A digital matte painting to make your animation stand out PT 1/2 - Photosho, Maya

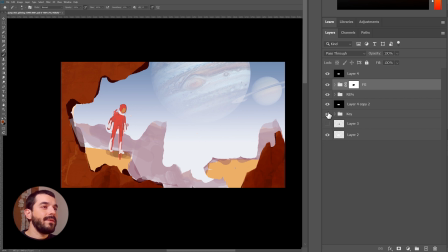492s
So I will start doing the middle ground platforms. I'll sample colors from the references,
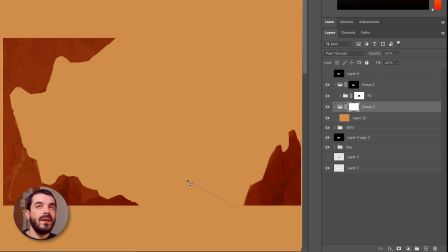498s
put the platforms layer in a group and mask it so that now I can decide which part of the layer I don't want
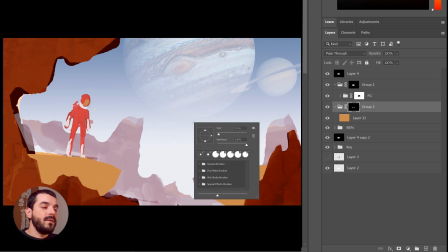504s
to see which part I want to see and then just like I did for the foreground elements I want to grab some textures for
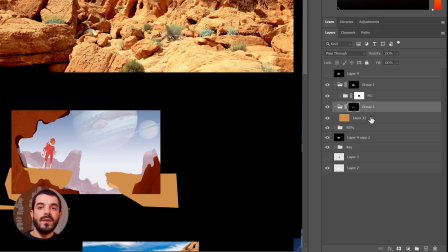510s
the middle ground from my references I will just paste them into the middle ground group and again I will composite them in soft light
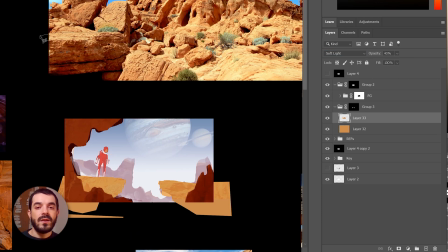518s
then I will grab the top part of a rock and drag it down to the top part of those two rocks and again composite them with soft light that
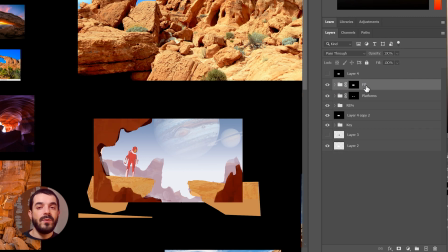526s
seems to start to look like something and now I want to create another group fill it with a color that I picked from the references and I want to generate the mountains.
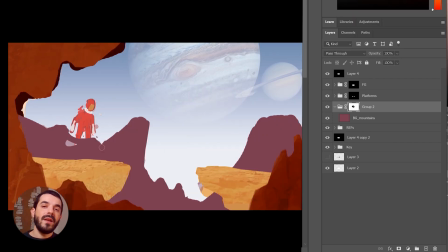533s
I want them to have some sort of round shape that is pointing towards the middle, some sort of curvy line of action that will embrace the character once the character is up in the air and about to land.
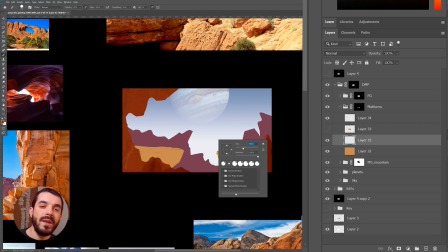544s
So far, I didn't really light anything up. I was just picking the basic colors of all the surfaces, but in here,
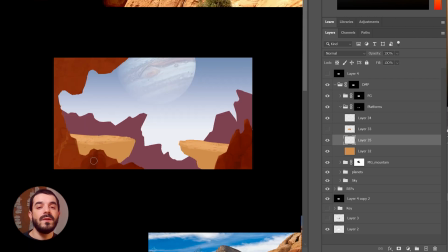551s
I'm deciding to brighten up a little bit the top part of the middle ground platforms and darken the bottom part.
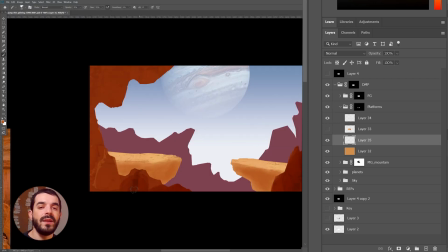557s
I'm not sure this is a great idea because I really plan to do the lighting later on using adjustment layers so I think I may have to pay for this later but I'm not quite sure.
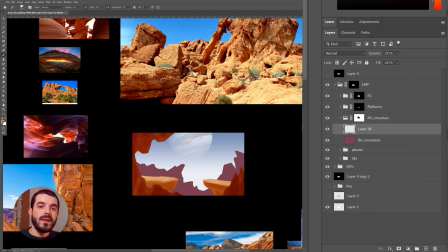566s
Another thing I really want to do is to grab some colors from the darker areas of the canyon reference and just break that evenness that I have in the foreground.
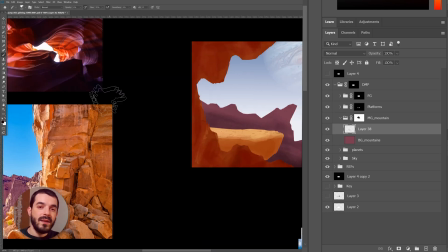574s
Similarly with the background mountains I want to break that evenness and add a little bit of texture and make the lower part darker so that there will be
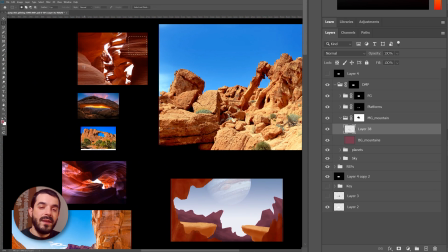582s
more contrast in the lower part if compared to the foreground and then I would really like to add some sort of feeling of layered rocks
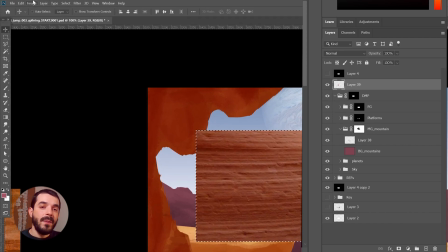589s
so I will grab some texture from my references just dump it in there fill it up with a content aware feel tool from Photoshop and then again
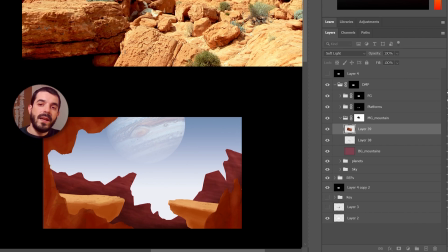598s
I can blend them with soft light and add a little bit of rotation and scale to make them look a bit less straight then again a
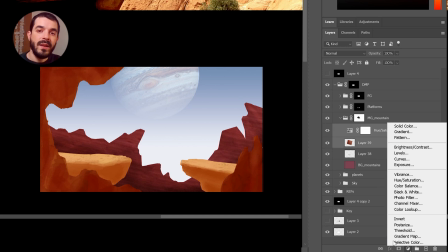607s
hue and saturation adjustment layer will help me color corrected to make it look a bit more
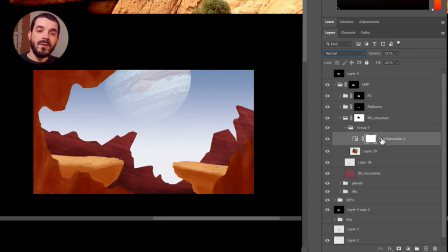612s
embedded if you set the group to normal in blending mode instead of pass-through, the adjustment layer will only have an effect on the group and not on the sky underneath.
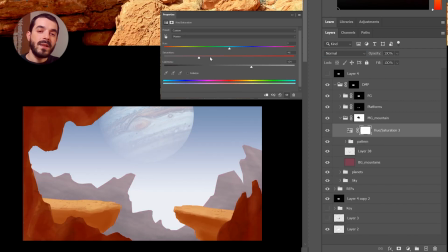621s
By reducing the saturation, increasing the brightness and decreasing the contrast a little bit in the background, you make the background look a lot more integrated and you make the foreground stand out a lot more because the foreground will now be more saturated and more contrasty.
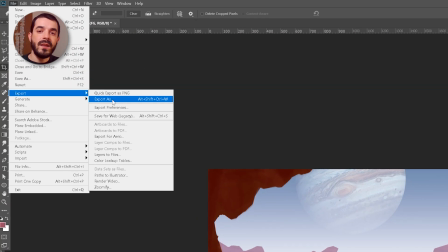635s
And now that I have this picture that looks about right, I can possibly export it into Maya and do some sort of reality check on the picture to see if this works.
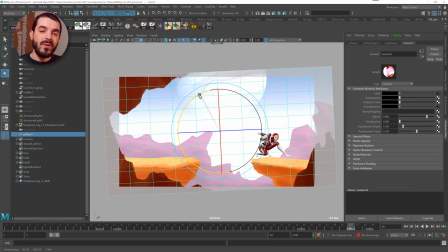643s
In Maya, you can't quite trust the colors you see in Maya viewport unless you take some measures to make them look exactly as you have them in Photoshop.
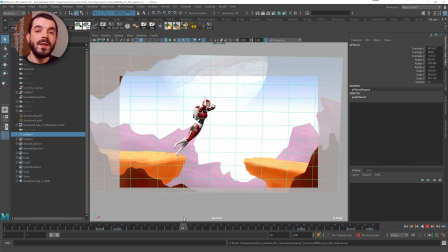651s
Once I have tweaked the camera and the positioning of the image plane, I can export this single frame,
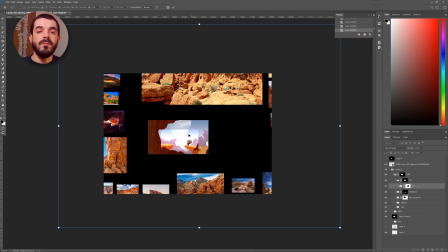656s
bring it back into Photoshop and reposition the layers to match what I had in Maya so I will know for a fact that the character,
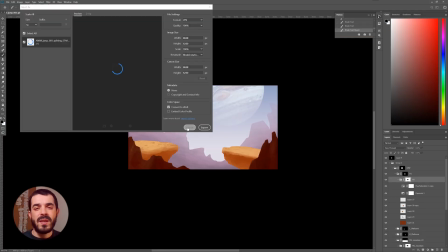664s
the camera and the matte painting will line up just fine. I still want to adjust the camera a little bit because I think that if I make the character look a bit smaller in
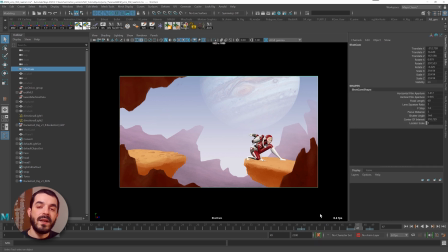672s
camera the effect will be better as far as the dramatic effect of the jump is concerned.
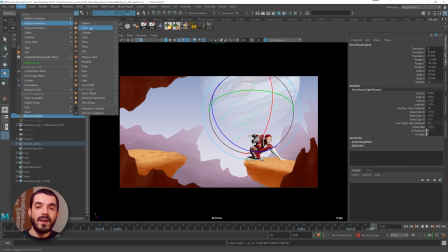677s
The jump will look more believable and appealing. Then I take a cube and I start modeling a very rough version of the platforms so that I will be able
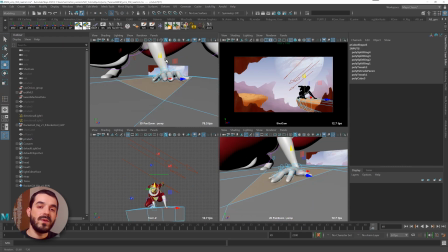684s
to use these platforms to catch the shadows coming from the key light of my scene.
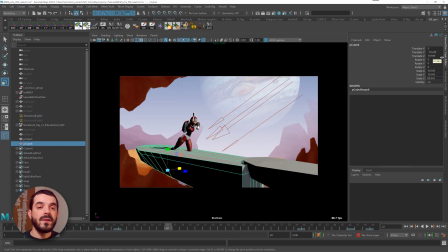689s
This way I will be able to integrate those shadows of the girl straight onto my matte painting.
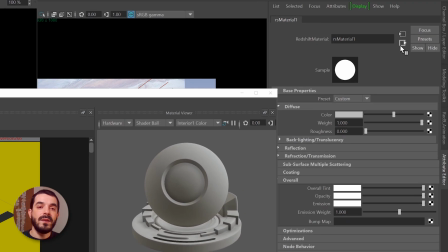694s
However, I want to assign a noise in the displacement of my material because this way the shadows will look a bit less smooth
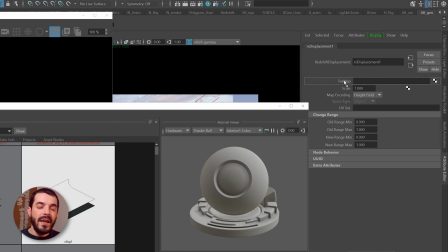701s
as if they were cast on a surface that wasn't that even and that will match the texture that I have in my matte painting.
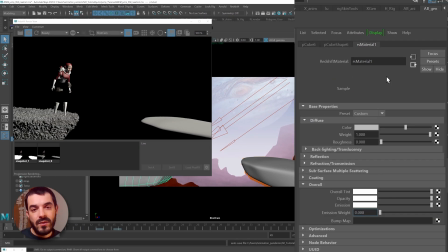708s
You don't really need to be too precise in here. What you really need to do is to more or less get the same character of the noise.
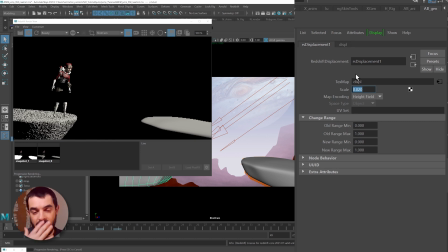715s
So in here you see we get a fairly coarse surface.